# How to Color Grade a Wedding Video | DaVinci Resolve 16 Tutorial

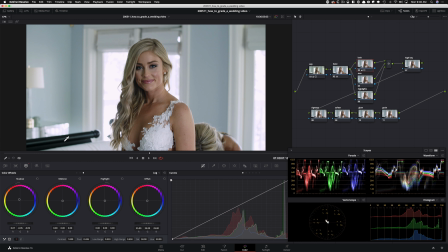720s
And obviously I'm using this as my anchor right now. So if I do before, look at this. And then after, our black points are looking really, really good, okay? And then I'm gonna go in my low range and I'm just basically focusing right here and I wanna give her some detail in her eye back.
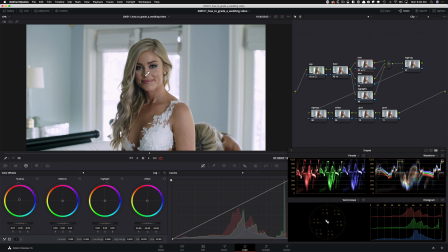737s
So I'm just gonna go back and even something like this, barely touched it. So it looks like we didn't do much, but there was some separation that we were able to create, but let's just push it a little bit more.
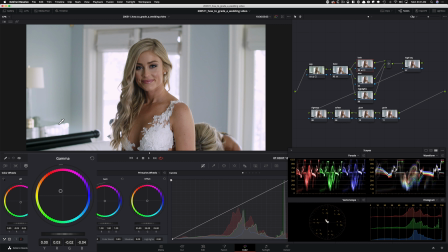751s
Why not? So I'm gonna go up and over, up, and then I'm gonna pull it down like such. Then I'm gonna take my gain and kind of start injecting a little bit of look, but not too much.
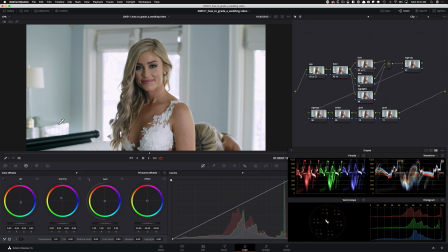766s
I'm just basically keeping it in a happy place, It's like a warm sort of thing, but not like overdoing it. This is before, this is after, right? So it's just making it a little bit livelier. And then my black points are looking good, but I'm just going to adjust it a little bit more.
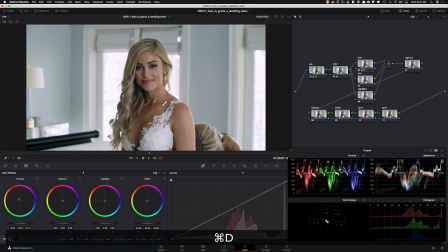786s
So this is looking way better. So just look at, we're starting to pull a lot of separation. I mean, look at her skin in the back. Look at the dress now. See, so there was still so much teal in there and we pulled it. and look at how deep the skin has gotten and the hair. This is the kind of separation I'm talking about, right?
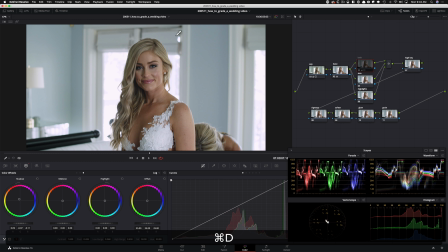808s
So we're really pulling her out from the background and even just look at the teal in here that's embedded and we're pulling that out. And one thing that I wanna do is I can go in my gamma and kind of try to get some of this yellow out.
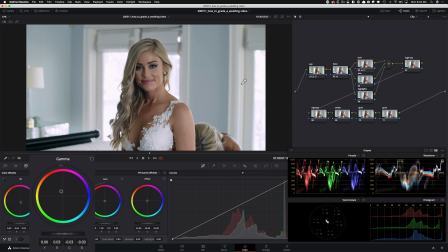825s
So I'm gonna pull it down and over, something like that. And I think it's cool to have a crisp grade, you know, like where we're headed right now. And then I'm going to counter it with a little bit more warmth by my gain.
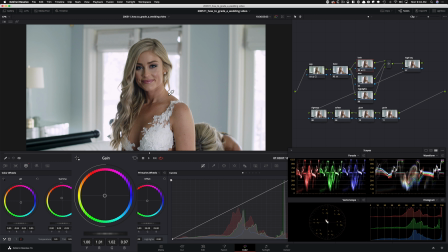841s
So I'm pulling it in there to the left to kind of add more warmth, not too much. So just by using our primaries, look at how much separation we created, okay? Just look at her dress before, look at her dress after. Look at her skin, how rich her skin is now. compared to before, same thing with her hair.
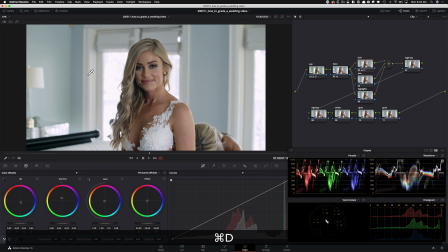861s
The amount of separation that we created, even just look at this to that, like how it was a wash before, to how much detail that we're creating, and then the black points. So you might have to spend an additional minute or two when you're creating this, because again, this is a global look.
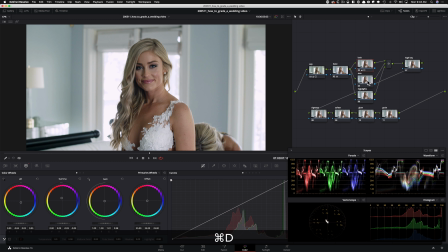879s
And then once you have it dialed in, you can really just throw it on and just keep chugging along. And then in here for my skin, all I have to do or want to do is go under my hue versus saturation.
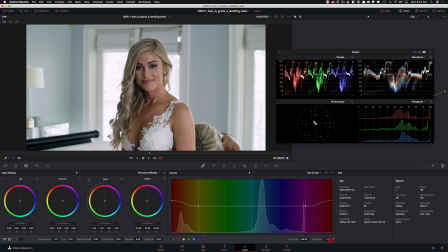892s
I'm gonna click on my red and I'm gonna pop it up and just look at how much it brings her out. And again, creating that separation from the background. And then I'm gonna go under my hue versus luminance. I'm gonna do the same thing. I'm gonna pull her up a little bit, not too much. And just look how much it cleans her up.
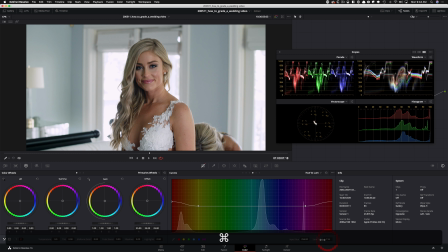912s
Okay, maybe I'll bring it down a little bit, split the difference, something like that. See how much it's cleaning her up?
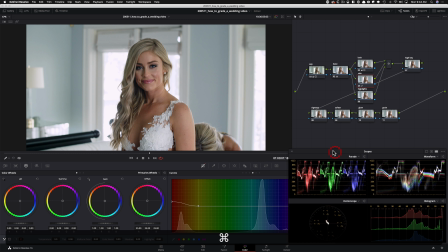919s
It's kind of crazy how much of a difference we made just by these two. And that's really what I want to do here. Like look at her skin. And this is what I'm trying to tell you. Like just keep these clean. Don't get too crazy with them. And you're gonna end up with a really amazing look.
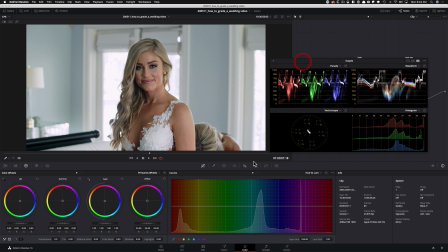938s
Then for high key, I'm gonna do the tried and tested. I'm gonna click on editable splines. I'm going to click on the top and then I'm going to raise it. Guys, my focus is her, okay? I don't care about anything else. So let's just focus on her and then we're going to work everything around our bride.
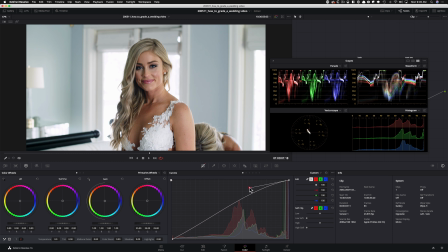956s
And I'm just going to start raising it. This is a high key look. Like where does she look just perfect?